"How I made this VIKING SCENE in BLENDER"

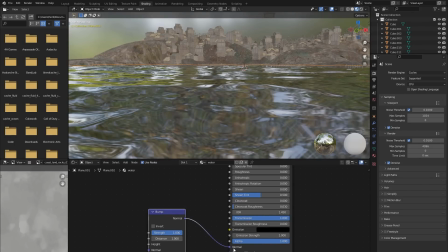Then I wanted to give it some more detail, so I added this bump node and plugged in a Musgrave texture to give it some bump detail,
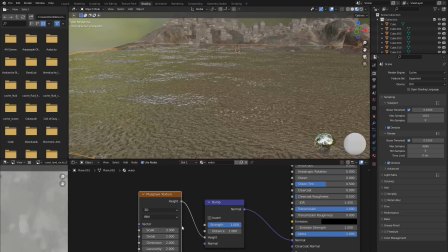and that just brings a little bit more realism in my opinion. And at this point I started working on a foam material,
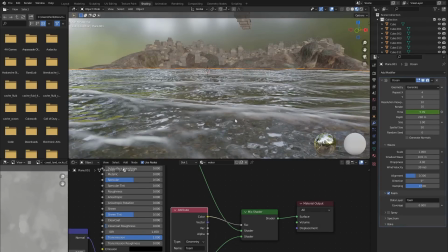but I ended up scrapping that at the end of the project anyways, so I'm not gonna go through that.
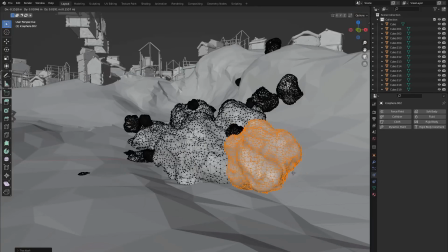Then I made this rock and duplicated it around the environment a bunch of times. Then I started working on the boat,
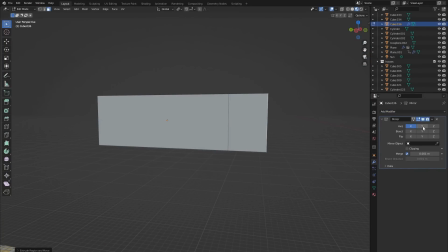so I'm just adding in a cube and using the mirror modifier to model the basic shape of a Viking ship.
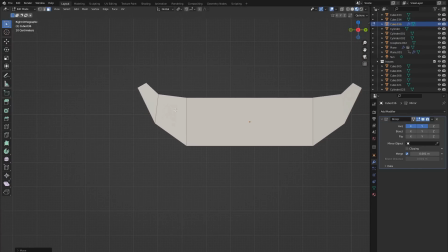So I'm just extruding these pieces out and creating this nice curvature right here.
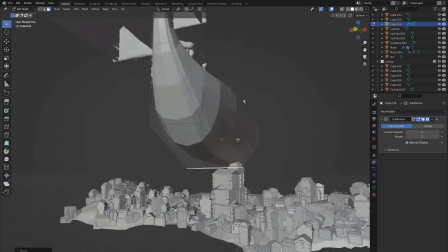Then I'm giving it some subdivision and just adding loop cuts to refine the shape.
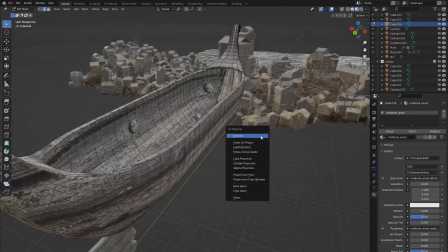Then I gave it a solidify modifier and made a seam right here and
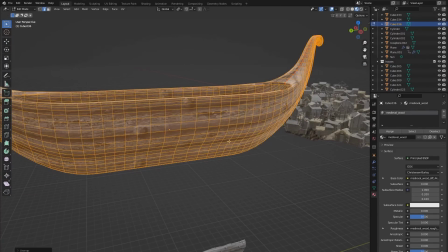then just unwrapped it so the wooden texture kind of wraps up at the ends like that.
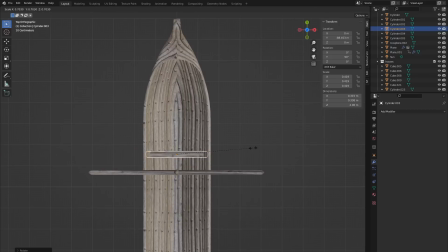Then I reused our sticks to create a mast and also a couple of boards to sit on.
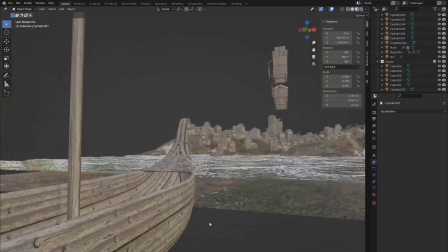I'm not an expert on boats, but I just added some random details. Please go easy on me in the comments. And then to make the actual sail,
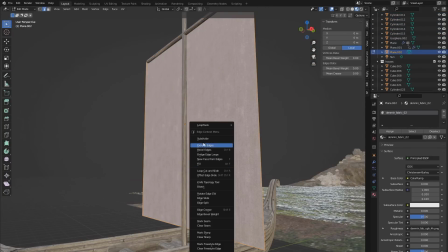I just added in a plane, gave it a cloth texture, subdivided it a bunch of times.
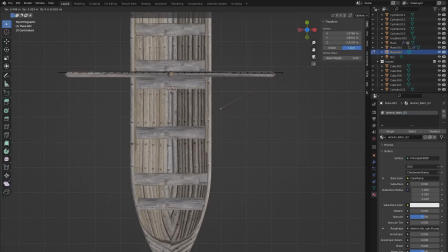Then I extruded the edges like this and selected these points right here, as well as the top.
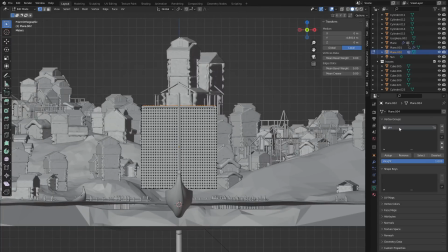Then I created a new vertex group, named it pin, and assigned those vertices to that group.
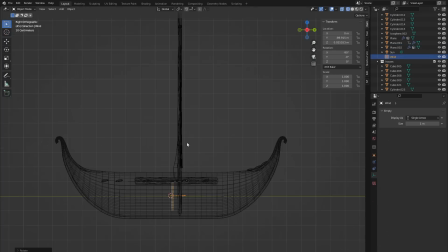Now that I add a cloth simulation to the plane, I can select my pin group for pinning,
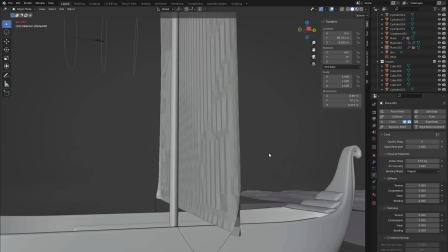and as you can see, that will make those points stay in the same place. Then I'm just playing around with different force fields.
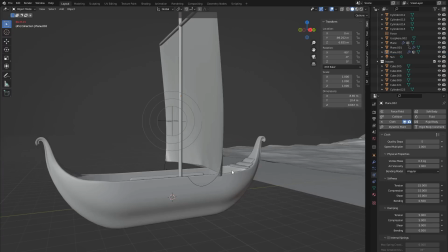I'm using a wind force field as well as a turbulence force field, and I'm just playing around with those settings until I get something that I like.
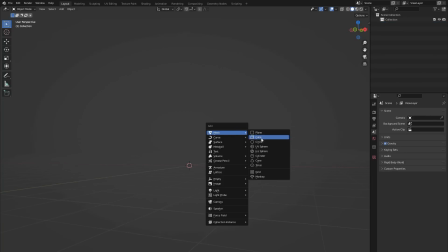Opening up an entirely new Blender scene, I'm adding in an icosphere and subdividing that.
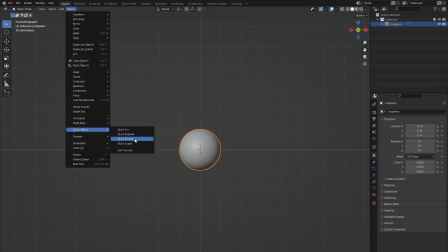Then I'm gonna use the quick smoke preset, and I'm just changing the resolution to be a bit bigger, so I'm going with 64.
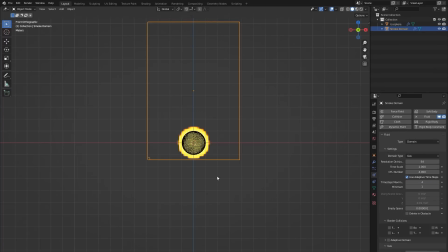And as you can see, I'm just trying to get a nice fire element here. I'm decreasing the reaction speed and also adding some randomness to the emitter using a noise texture. Once I baked the simulation and baked some noise on top of it, this is what I got.
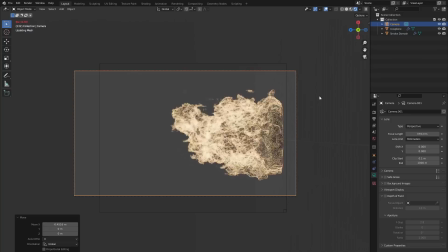I think it looks pretty good, so I tried rendering it with an transparent background and importing it as planes into my scene. But that didn't really cut it for me. And then I realized I could export it as an OpenVDB sequence,
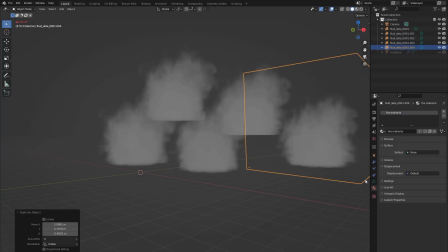and that allows me to duplicate it a bunch of times without losing too much playback speed.
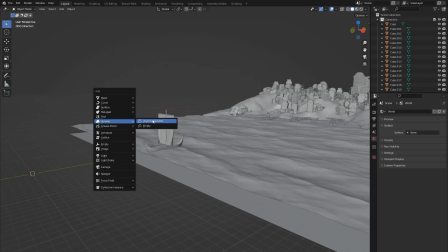I'm going back to my Viking scene and just hitting Shift A and import this fire element like this.
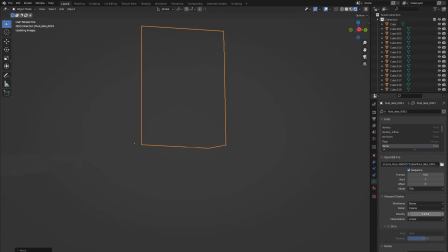Then I'm just placing it around the scene where I think there should be some fire.
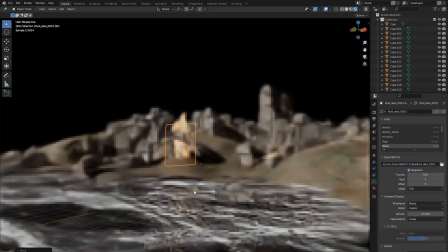And as you can see, I'm switching back and forth between rendered mode and layout mode just to see what kind of effect I'm getting.
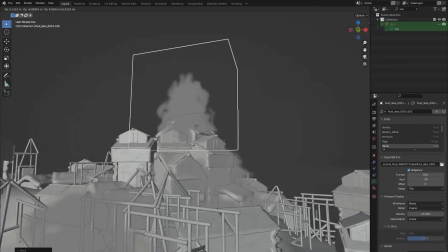And I went back to add more fire later, so that was just like a first fire pass.
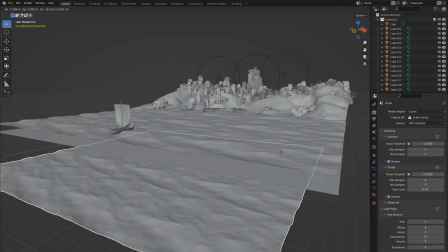Going back to the boats, I tried to figure out a way that I could have them kind of ride on top of the water and not just go in a straight line.
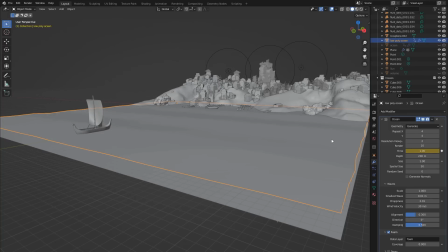So I duplicated my water and decreased the resolution of that ocean modifier.
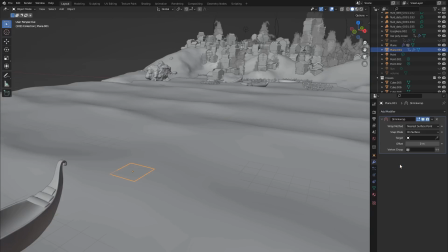Then I added in a new plane and shrink wrapped it to the low poly water surface.
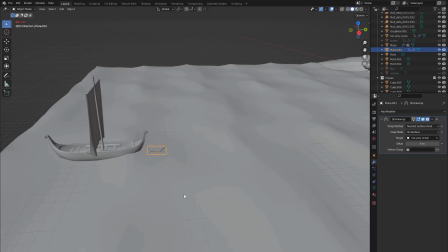And as you can see, when I animate it to go forward, it kind of glides along the surface like this.
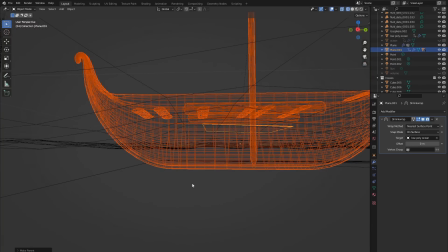So now if I parent this boat to the vertices of that plane, it should follow the water pretty nice like this.
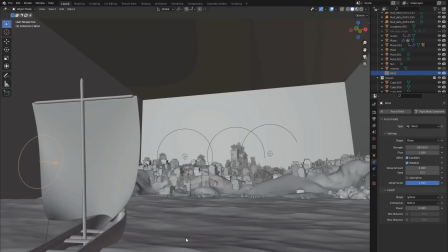And of course I just hid the low poly ocean and only showed the high poly one in the final render.
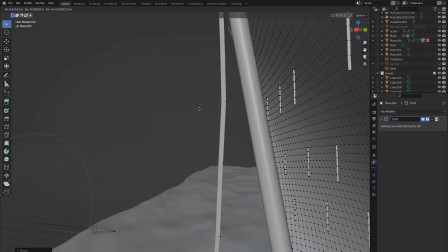So now I just went back and added some more ropes and other details to the sail, just to make it look a bit complex.
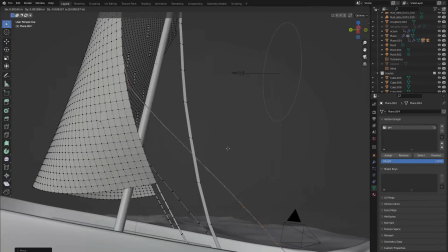I actually went back and added even more off camera, but you get the idea.
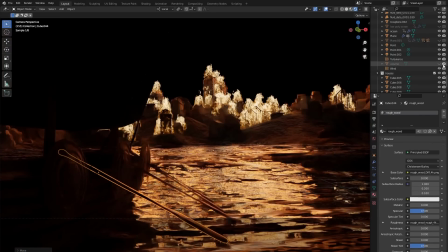Make it look more like a Viking ship, I just modeled a simple oar and a shield, and then I placed that around the sides like this.
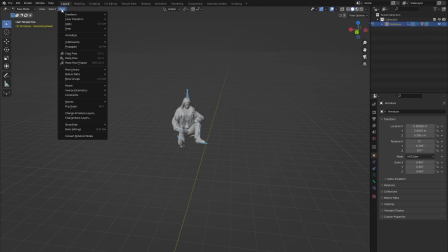So I thought it would be fun to make some Vikings, so I took this old model that I made in another video,
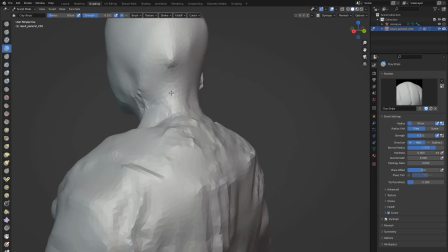just modified the shape a little bit, and then texture painted this Viking dude on top of it.